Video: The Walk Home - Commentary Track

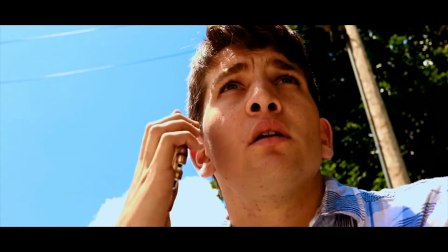[3:50]
think this may be the best shot that we've ever done in anything oh
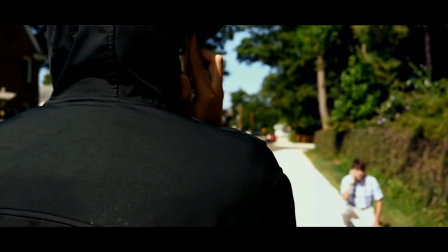[3:55]
coming up here right there yeah this shot was actually a lot of camera
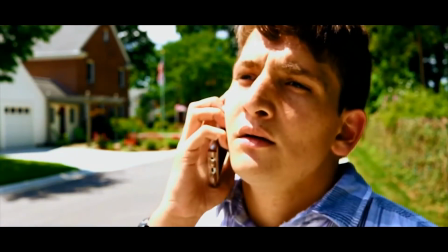[4:00]
trickery i uh recorded myself twice and i just overlapped
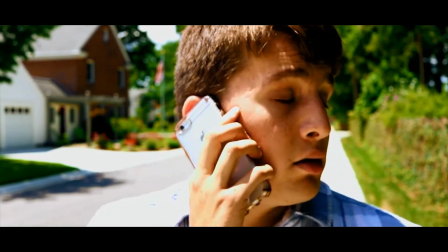[4:05]
the shots together i thought it was gonna look like crap but it turned out looking pretty
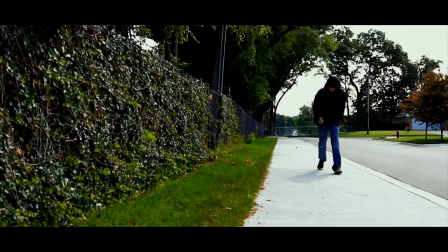[4:10]
seamless not to pat myself on the back too much but i really like how it turned out one
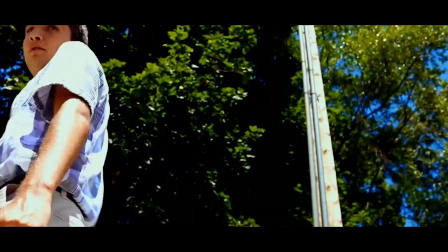[4:21]
thing i really like too um about the music is that
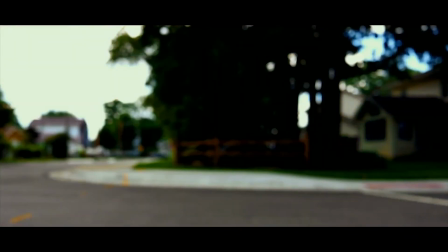[4:26]
we discovered so many sounds on our keyboard yeah it's crazy how many different sounds we able to i'd
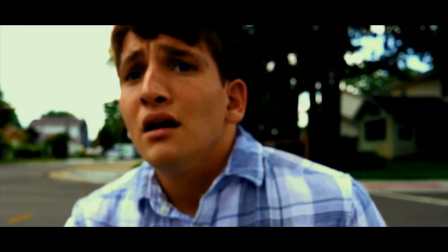[4:33]
say it was about 80 uh us working on the music and 20 of us just like screwing around on the keyboard and just like
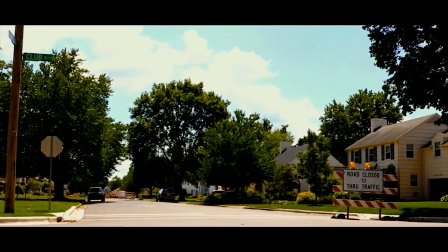[4:41]
20 us working and 80 screwing around yeah yeah unfortunately that might
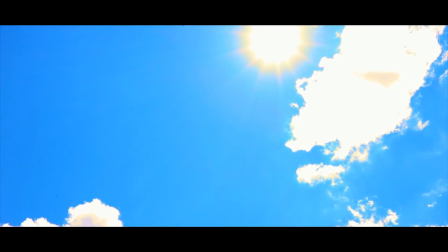[4:46]
be more a true estimate but and this coming up i love the music combined with this transition
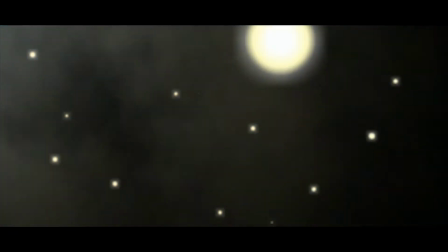[4:52]
um it just kind of fades in totally can't tell that those are fake stars
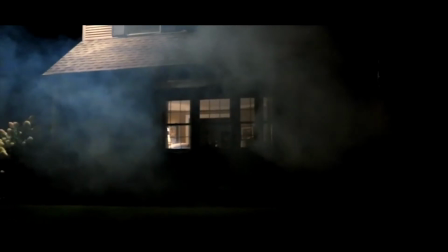[4:57]
or a moon no and there's a story behind this
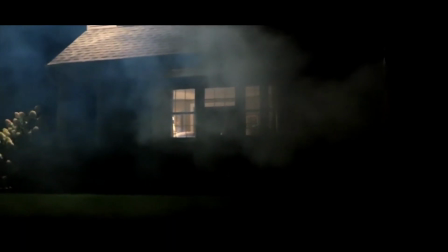[5:02]
fog machine too the night scene here may be one of the things i'm most proud of in this movie this shot especially i love how it turned out
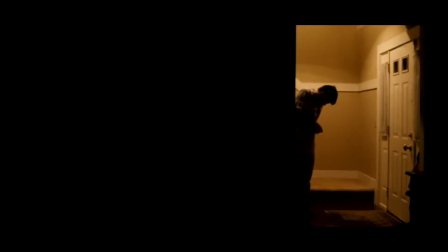[5:10]
but that fog machine was such a pain because um i was shooting it late one night probably at midnight or so i'd just gotten off
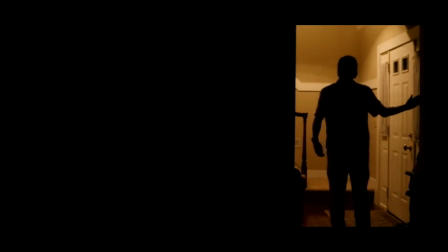[5:18]
of work and uh i was trying to get the fog to roll across the front yard but i could not get it to
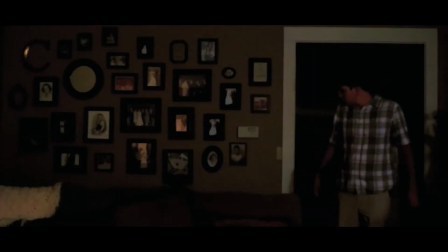[5:25]
work so essentially what i had to do is plug it into a power strip plug a fan behind it put it on low and just let it fly across and
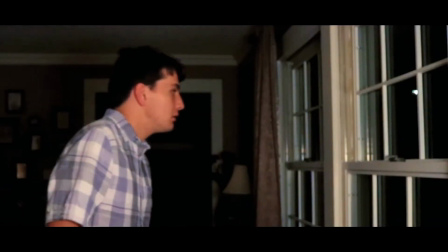[5:33]
it worked perfectly so yeah that's a very nice effect thank you yeah i
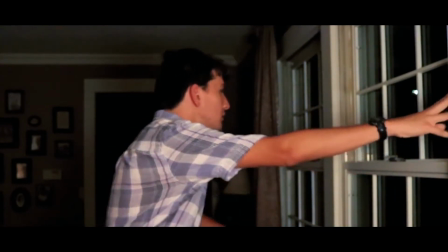[5:38]
especially like how it looks coming up here in a second yeah
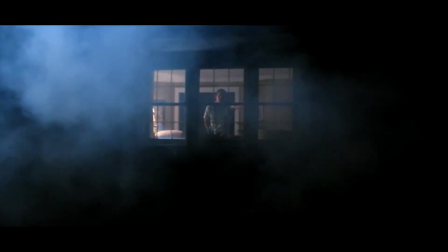[5:45]
there we go that's that's one of my favorite shots in the movie um
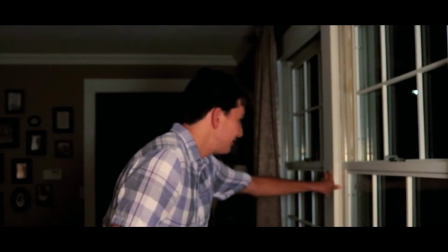[5:49]
we're both credited it as dp because we really it was whoever was in the
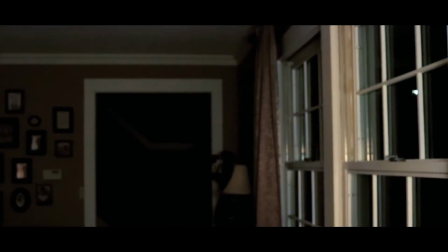[5:56]
scene or whoever wasn't in the scene was shooting the movie yeah so a lot of it was me setting up the camera and just letting it roll
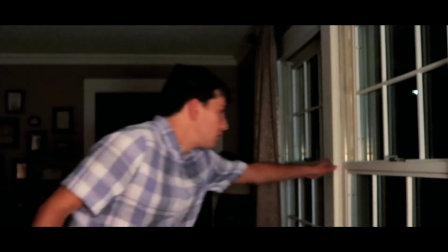[6:02]
and then a lot of it was simon shooting it for me so it was this is definitely a 50 50 movie
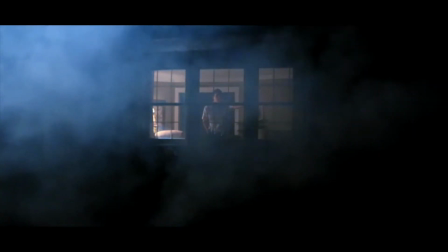[6:12]
yeah i love the bassy atmosphere you set with this part of the score is really good
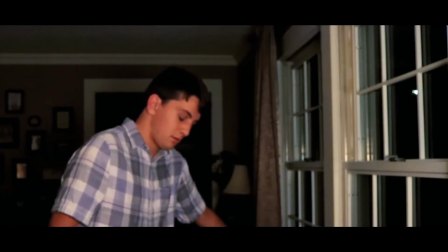[6:21]
i think this um entire segment uh well
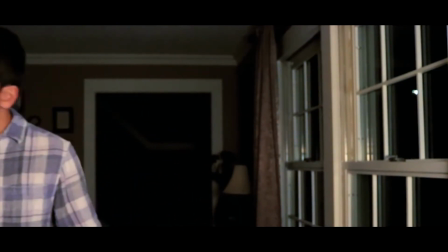[6:26]
your character is in the house i feel like um that has the most uh
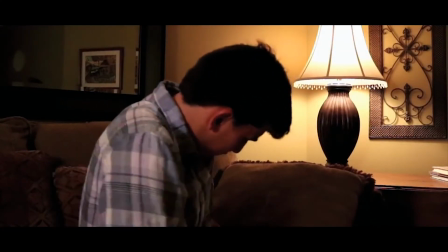[6:31]
moody music in a way yeah i just feel like it you know it goes really well with the atmosphere
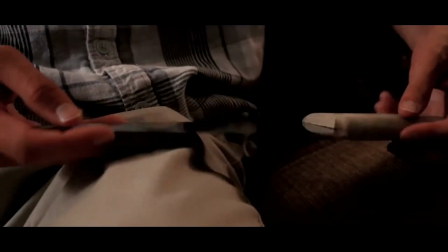[6:36]
i agree and this is of course the setup to the uh
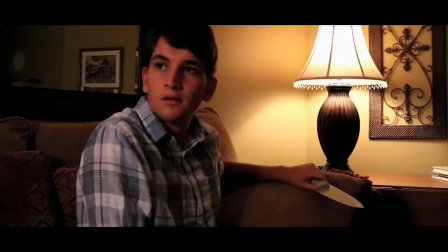[6:40]
knife that i place at my side kind of shows my character becoming a little more paranoid
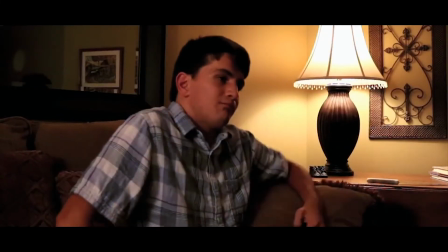[6:52]
um he's casually carrying around a butcher's knife yeah yeah well if you look in the scene
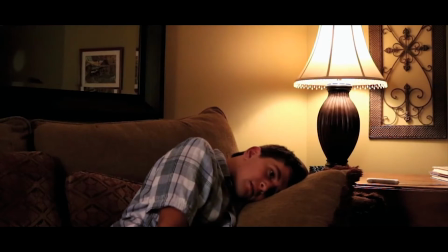[6:58]
earlier i'm putting it in my pocket but it is kind of funny when he just kind of sits down and pokes him um